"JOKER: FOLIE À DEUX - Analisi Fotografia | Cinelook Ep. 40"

Ecco, Cher nel primo capitolo decide di utilizzare il colore per raccontare il terrore, ma nel secondo capitolo decide di fare un ulteriore passo in avanti, dove il colore diventa estremamente dominante all'interno del film. Assume quasi un carattere più vivace, soprattutto quando ci troviamo all'interno della mente del Joker nelle scene musicali.
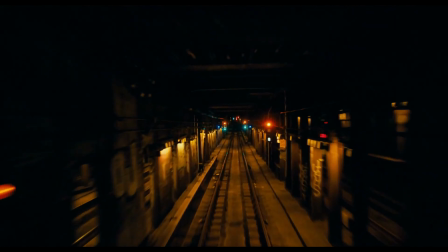505s
Nel primo capitolo i movimenti che compie il protagonista non sono affatto casuali, perché Todd Phillips e lo scenografo,
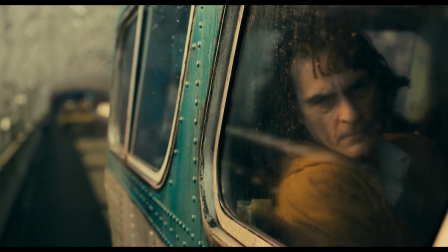513s
ispirandosi alla New York degli anni 80, un periodo in cui New York stava cadendo a pezzi, hanno ricreato proprio da zero una vera e propria mappa di Gotham.
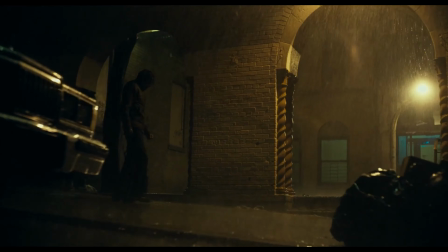522s
Mappa che tra l'altro si può anche intravedere in alcuni tagli di inquadratura, dove anche la presenza banalmente della spazzatura assume un carattere di valore per la caratterizzazione del luogo, dove ogni quartiere ha un tipo di spazzatura
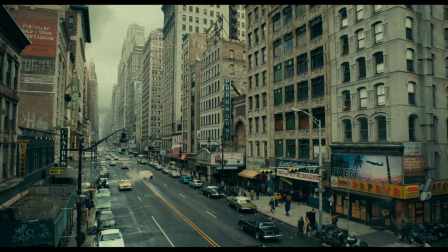539s
differente. Ovviamente il digitale del film ha permesso di modificare l'estetica delle architetture, modificare anche eventuali paesaggi, e il quartiere dove vive Arthur,
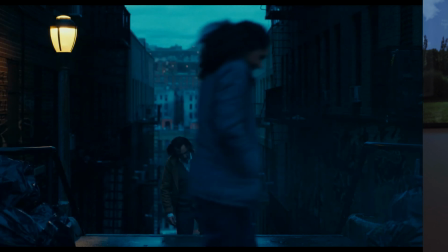550s
il South Bronx, è interessante perché alla sera, quando lo vediamo rincasare, ogni volta lui compie sempre la stessa salita. Quindi è un quartiere fatto di molte salite, di tante discese, di deviazioni. Questo perché il percorso che Arthur Freck deve compiere ogni sera deve risultare quasi come un calvario. Lui deve arrivare a casa estremamente confuso, stanco e provato. Il film parla molto di dicotomie e di lati del nostro io. Possiamo essere buoni, ma al tempo stesso possiamo anche essere cattivi. E ogni volta che Arthur ritorna a casa sta lottando per essere la versione migliore di sé, mentre alla fine del film lo vediamo invece compiere una discesa, perché è più facile scendere piuttosto che salire. E qui lo vediamo finalmente abbracciare la sua vera natura,
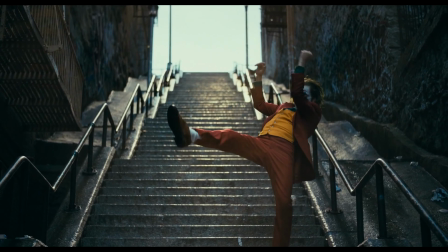603s
che seppur caotica, fatta di rabbia e violenta, lo fa festeggiando. E la cosa forse più interessante in tutti questi momenti in cui lui sale le scale dall'inizio del film, le inquadrature sono lente, tutto metodicamente lento, anche la sua camminata. Uno dei motivi per cui si è scelto il grande formato per ambedue i film era l'intenzione di voler entrare in empatia con il personaggio e avvicinarsi troppo ad esso, perché con il grande formato, anche utilizzando una lente da 80 mm, facciamo un esempio,
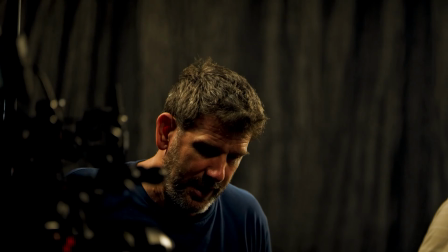638s
risulta abbastanza ampia, e questo fa ottenere sicuramente una profondità maggiore. Infatti Cher poi andrà a scegliere lo stesso corpo macchina anche per il secondo capitolo,
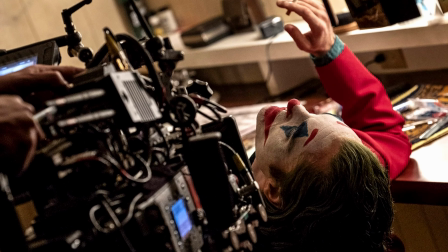649s
quindi un Alexa 65 e un Alexa Mini LF. Sempre nel primo capitolo del Joker ci sono poche scene illuminate in interno giorno, solamente su qualcuna e sul finale in particolar modo c'è questo corridoio su cui dopo
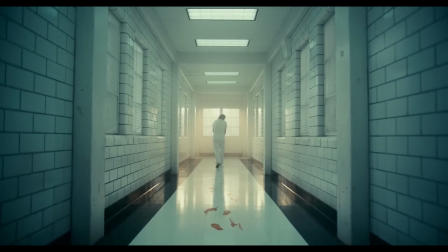667s
il Joker si allontana camminando, lasciando le impronte di sangue, con questa finestra da cui entra molta luce solare.
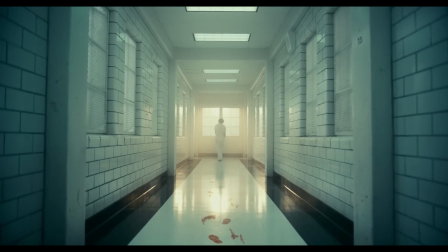674s
Questo può essere inteso come una sorta di richiamo a un finale di tipo western,
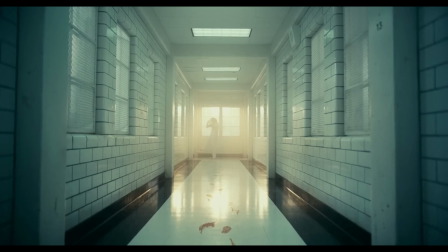680s
però con un'impronta anche un po' surrealista. Anche qui si voleva richiamare la stessa scena, più o meno la stessa scena che vediamo quando Arthur va a chiacchierare con l'assistente sociale.
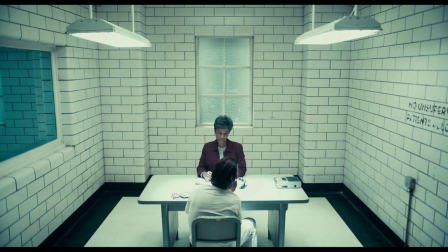694s
Ecco, in quel momento vediamo più o meno lo stesso ambiente, più o meno la stessa inquadratura,
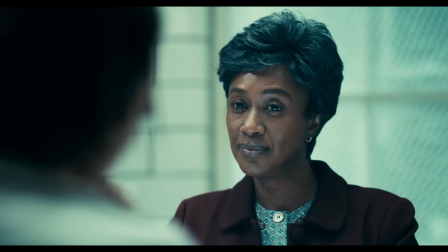701s
ma tutto viene spogliato di ogni elemento, di ogni colore, e di conseguenza tutto perde di densità in scena. Quindi l'intenzione era quella di entrare in relazione con il soggetto principale, e soprattutto il grande formato in questo aiuta molto,
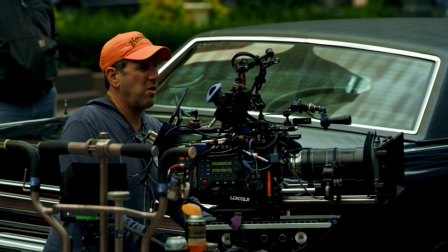720s
perché permette, anche attraverso delle lenti specifiche, di mettere a fuoco a distanze veramente brevi.